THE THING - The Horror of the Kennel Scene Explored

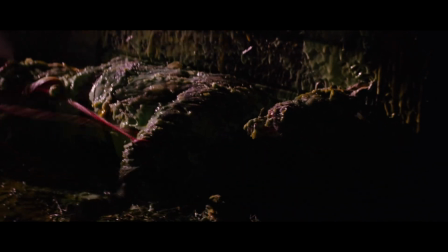Don't worry though, as the Humane Society was present on set for the animals' welfare,
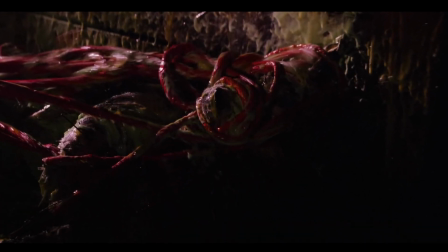I'm sure they had a wonderful first-hand experience witnessing some of these graphic effects come to life.
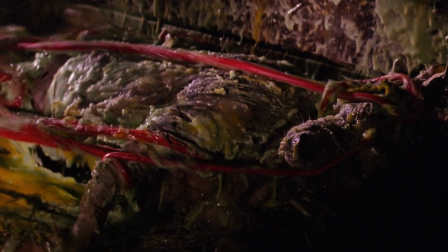Another important component to mention that goes hand in hand with the creation of these practical effects,
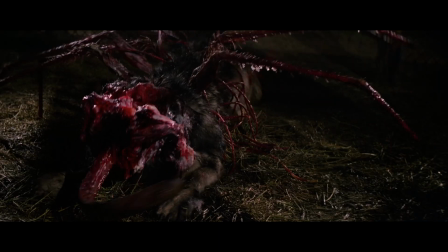which ultimately gave them a lifelike quality and fantastic sense of realism, is the expert use of reverse motion filming.
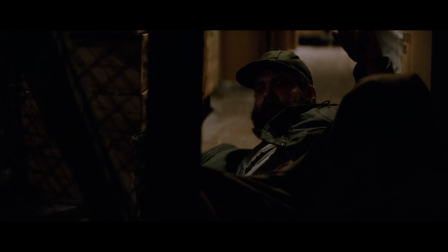To take this shot as an example, all these menacing looking tentacles that are frantically whizzing around trying to sense their
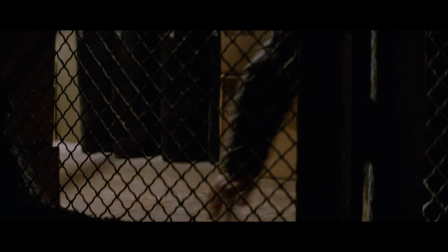surroundings were achieved by operating small whips from inside the phony dog prop.
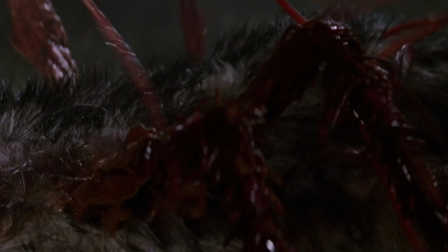The fast movement of the whips as well as the reverse footage certainly makes for some disturbing visuals, to say the least.
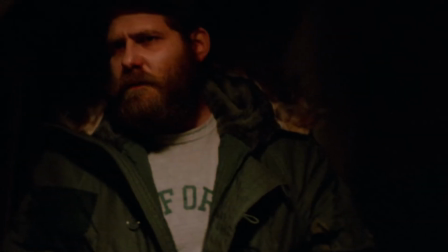Poor old Clark, can't catch a beat, this guy.
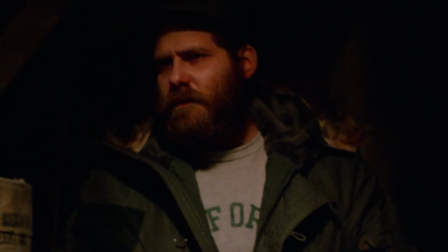Of all the people I feel sorry for in this film, it's probably Clark in this scene that I sympathise with the most.
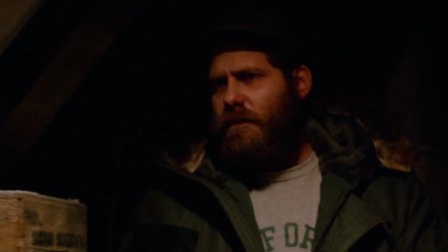Losing man's best friend in this way, and more than one of them, is tough going.
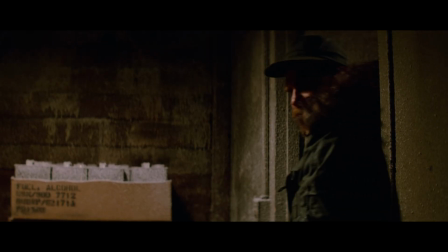As he makes his way back down the shadowy corridor once more, we gradually hear the music fade in.
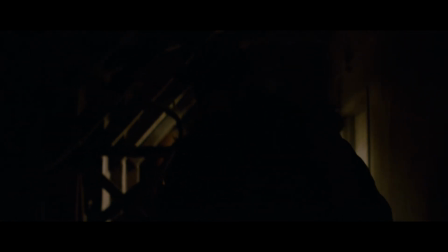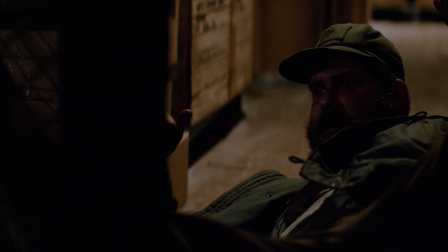Much like what I spoke about before with the importance of timing and allowing a scene to breathe when it comes to the soundtracks in horror,
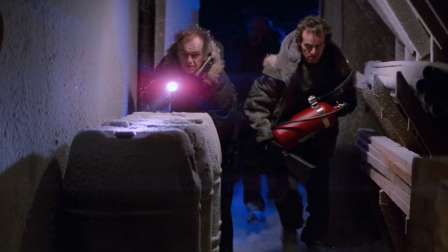now is the perfect example of matching what we hear with what we see,
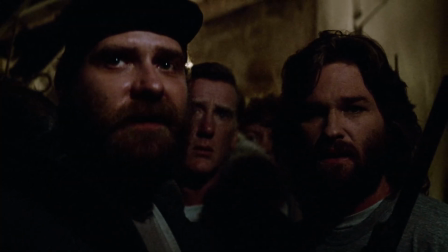and doing it in a way that doesn't force you to feel anything other than the direction and momentum this scene has been leading us to.
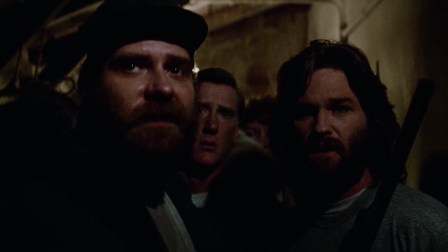The music is threatening, eerie and ominous,
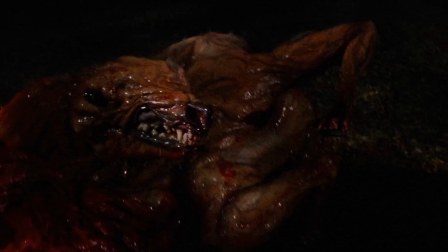which in turn elevates the tension felt during this slow and uneasy walk through the dimly lit corridor back to the kennel door.
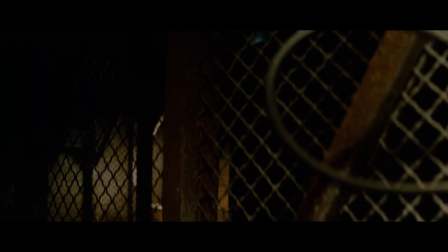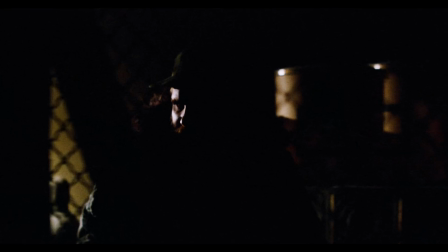Why exactly the light won't turn on at this point is a mystery to me, but I do wonder if the thing had observed and recognised its function upon entering,
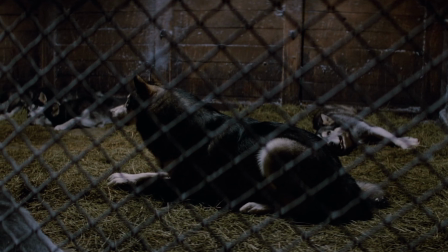therefore disabling it during the process of trying to imitate the dogs.
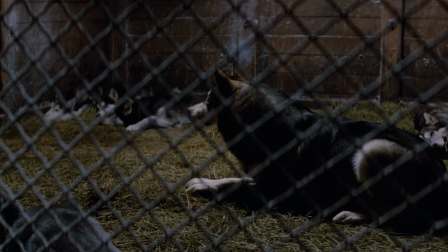This would allow it to better conceal itself while in a state of vulnerability to external threats.
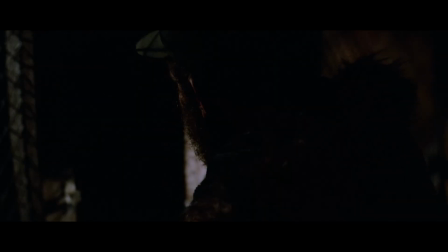The feeling of dread that washes over me as Clark peers into the void of darkness for just those few seconds is intoxicating.
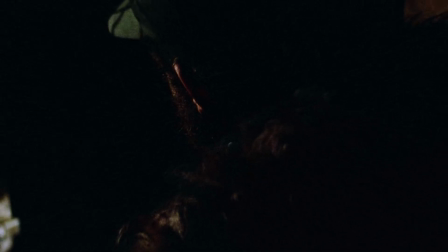It's that familiar sensation of when swimming in the sea if the water is murky and not knowing what lies beneath.
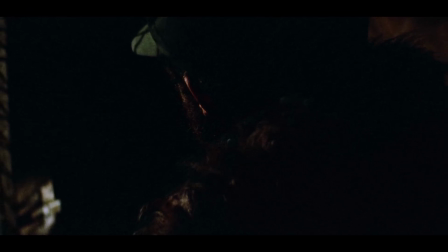That feeling of being dangerously on the edge of something as so close to the unknown is an odd emotion.
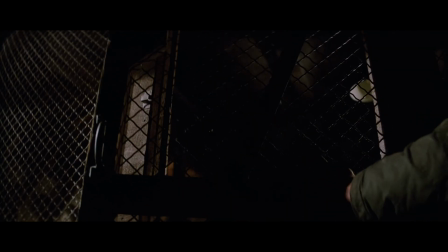And that's how you do a jump scare, ladies and gentlemen.
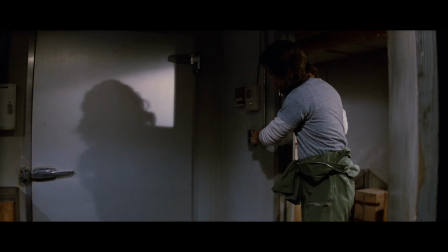Here he is, the man, the myth, the legend, MacReady, played by the one and only Kurt Russell, of course.
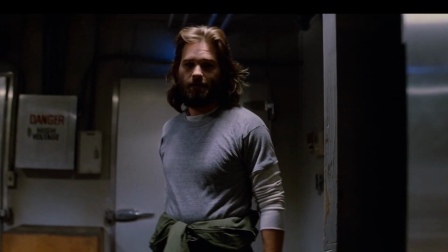He is perhaps the most relatable character in this story, as he never starts as the hero, and his qualities are not obvious to see.
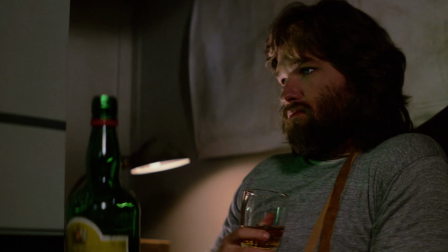We get the impression he doesn't particularly want to be at this installation by the amount he drinks, as well as his cold manners towards the rest of the group.
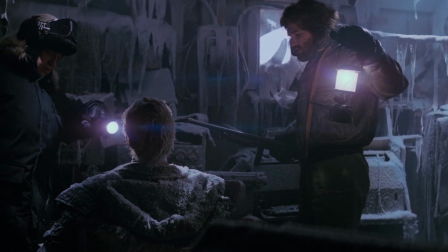However, in the process of just reacting to the oncoming chaos, he naturally takes leadership and, I think,
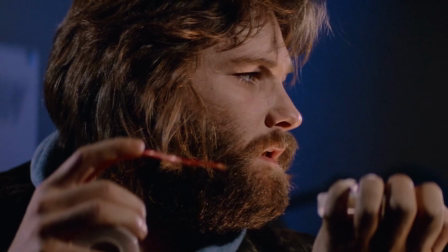becomes the moral compass of the film, as we watch him make the most sensible and logical choices even when it would appear there is no hope left.
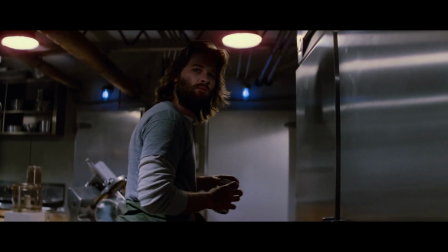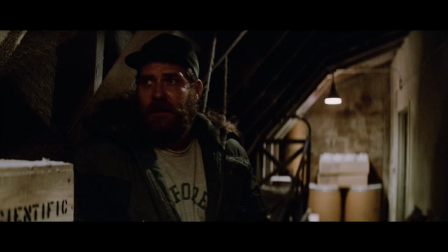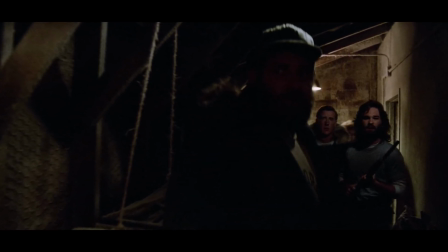As the whole group of panicked and confused researchers now gather in the dark and confined corridor,
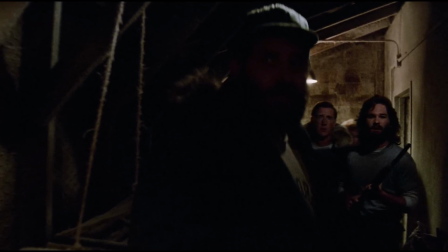we can hear that the transformation inside the pen has escalated by the evidence of absolutely horrific audible groans and deformed howls,
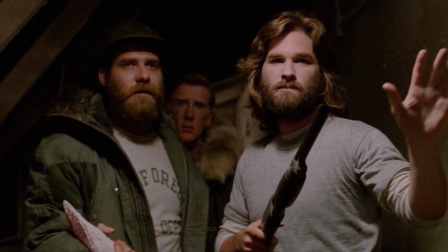which send shivers down the spines of the shocked crew. As the situation intensifies, I don't even care to ask why they have so much firepower with them.
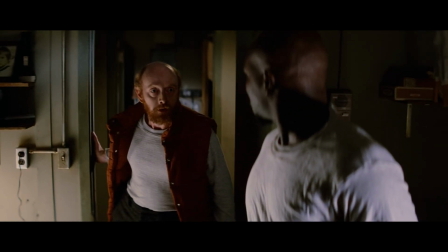I can understand the flamethrower would be a great utility tool in Antarctica when surrounded by ice and snow,
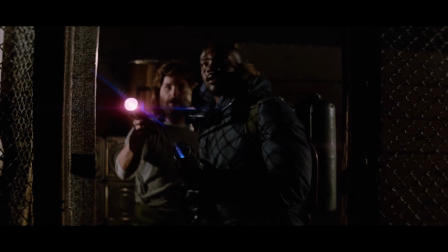but the array of small and medium-sized guns seems a tad overkill for a continent that doesn't have any predators that would concern them.
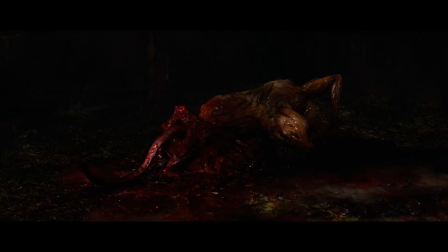Notice just how quickly the cellular activity takes effect.